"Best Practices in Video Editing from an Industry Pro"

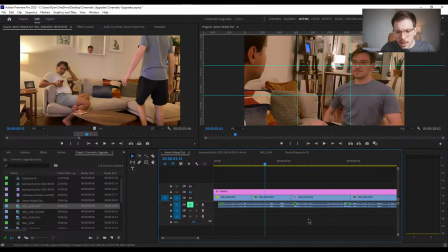what we're doing here is we have the audio between the two of us,
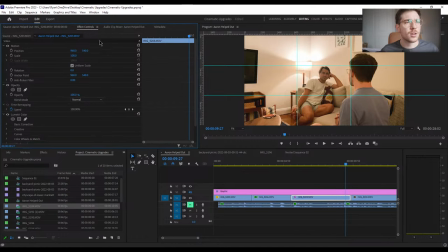and granted I undid my progress that we had with, I think I also unmuted, no I didn't, okay. Melanie says, I really appreciate this session because I do these types of shots a lot for work and I've been doing them a bit boring, but after this I'll definitely switch things up.
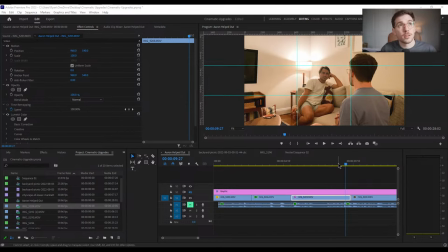Oh, that's great, awesome. glad to hear uh you don't mess around with jim says reverb mike that's a great album by the way um so what we're doing here is we have aaron talking about big bird um
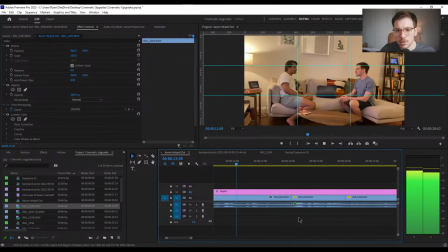yeah bird is big bird wait your favorite bird is big bird from sesame street yeah it is it's big bird from sesame street why is big bird your favorite i like his feathers
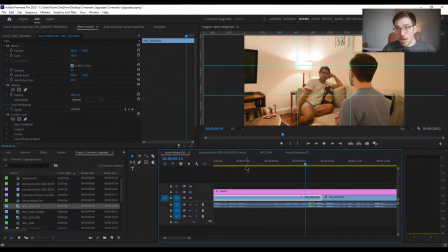so um before we do the cut we're doing a j cut uh once again you can you can draw the line of the j cut of having the audio before the footage um but
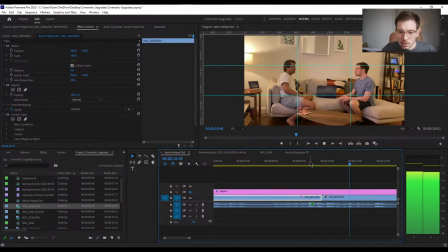at this point your favorite bird is big bird from sesame street yeah it is so we're still looking
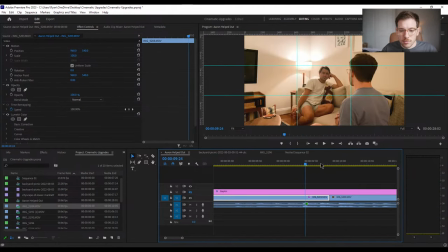at aaron um and uh my voice starts which like generically you would think that i you would want to directly switch
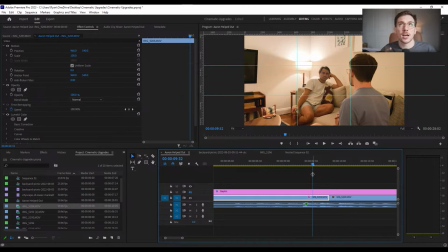to me and we do want to switch to me but in order to still make that connection that aaron and i are having a conversation um and i want to see his reaction and there's something happening i'm going to do a j cut so that you hear my audio first before then switching
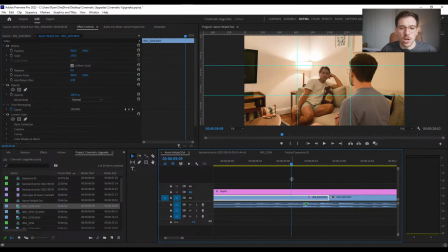maybe to a the wide shot that we Your favorite bird is Big Bird. And because we're not watching it, I said something probably completely else different here. Like, let's see, like, if we extend this audio.
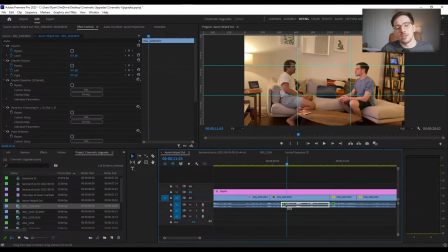Why is Big Bird, Big Bird?
So, yeah, we didn't even stick to a script where we just kind of talked about Big Bird a bunch of number of times.
Your favorite bird is Big Bird from Sesame Street? Yeah, it is. It's Big Bird from Sesame Street.
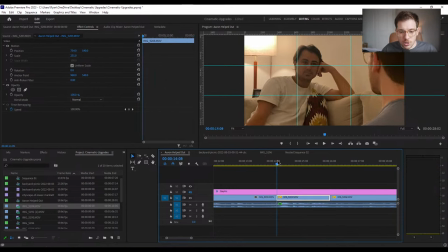Why is Big Bird?
And so that this also feels when we when we do the transition directly on the audio,
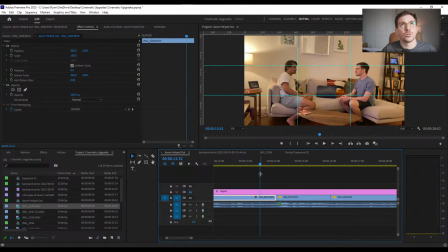it feels way less natural.
Why is Big Bird your favorite bird?
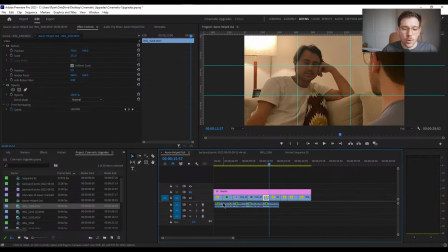The dog barking also doesn't help. But what I did in here is we can actually the audio sounds OK.
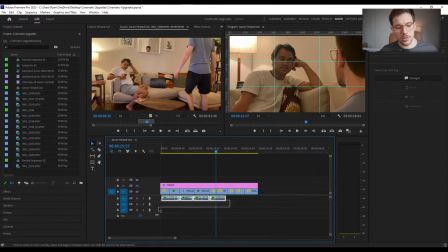It doesn't sound great. But what I did is I was able to highlight all of these guys and all it actually has just a preset that you can go into. and you mark it as well clear audio here we go
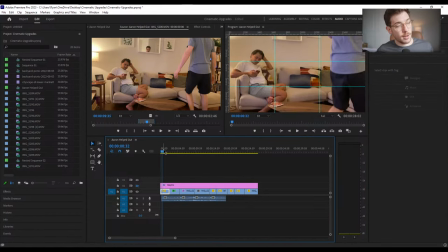this is what it sounds like without anything it's a mess
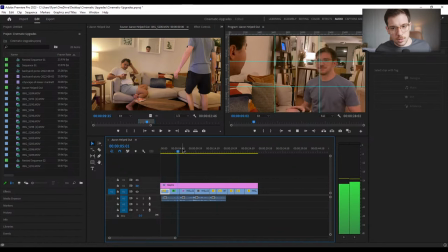you can't
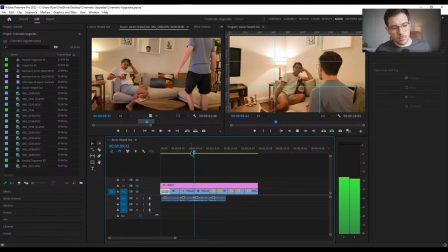even hear it so
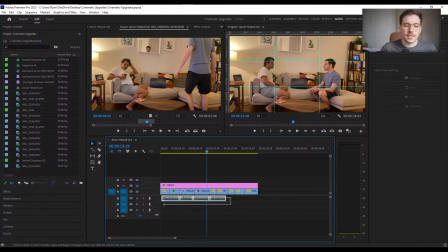I did is I highlighted everything and then in the audio tab you just mark it as a dialogue then under here the preset i want to say that i want a low tone voice because we both have lower registers um
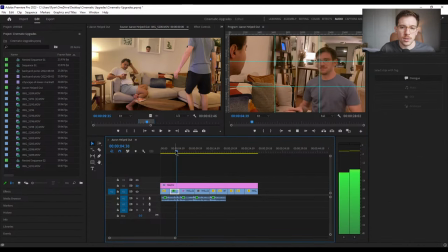and uh basically hi it'll immediately have
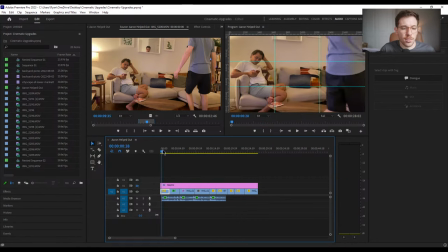some nice updates the one thing though is now suddenly we can hear
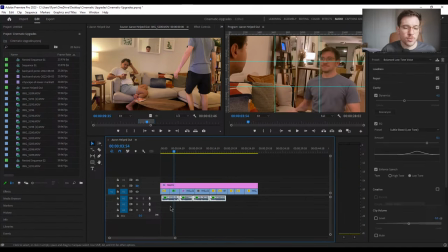all this craziness and so what i did originally actually before is i highlighted all that that we had i right clicked and i went to nest them all because now we have um now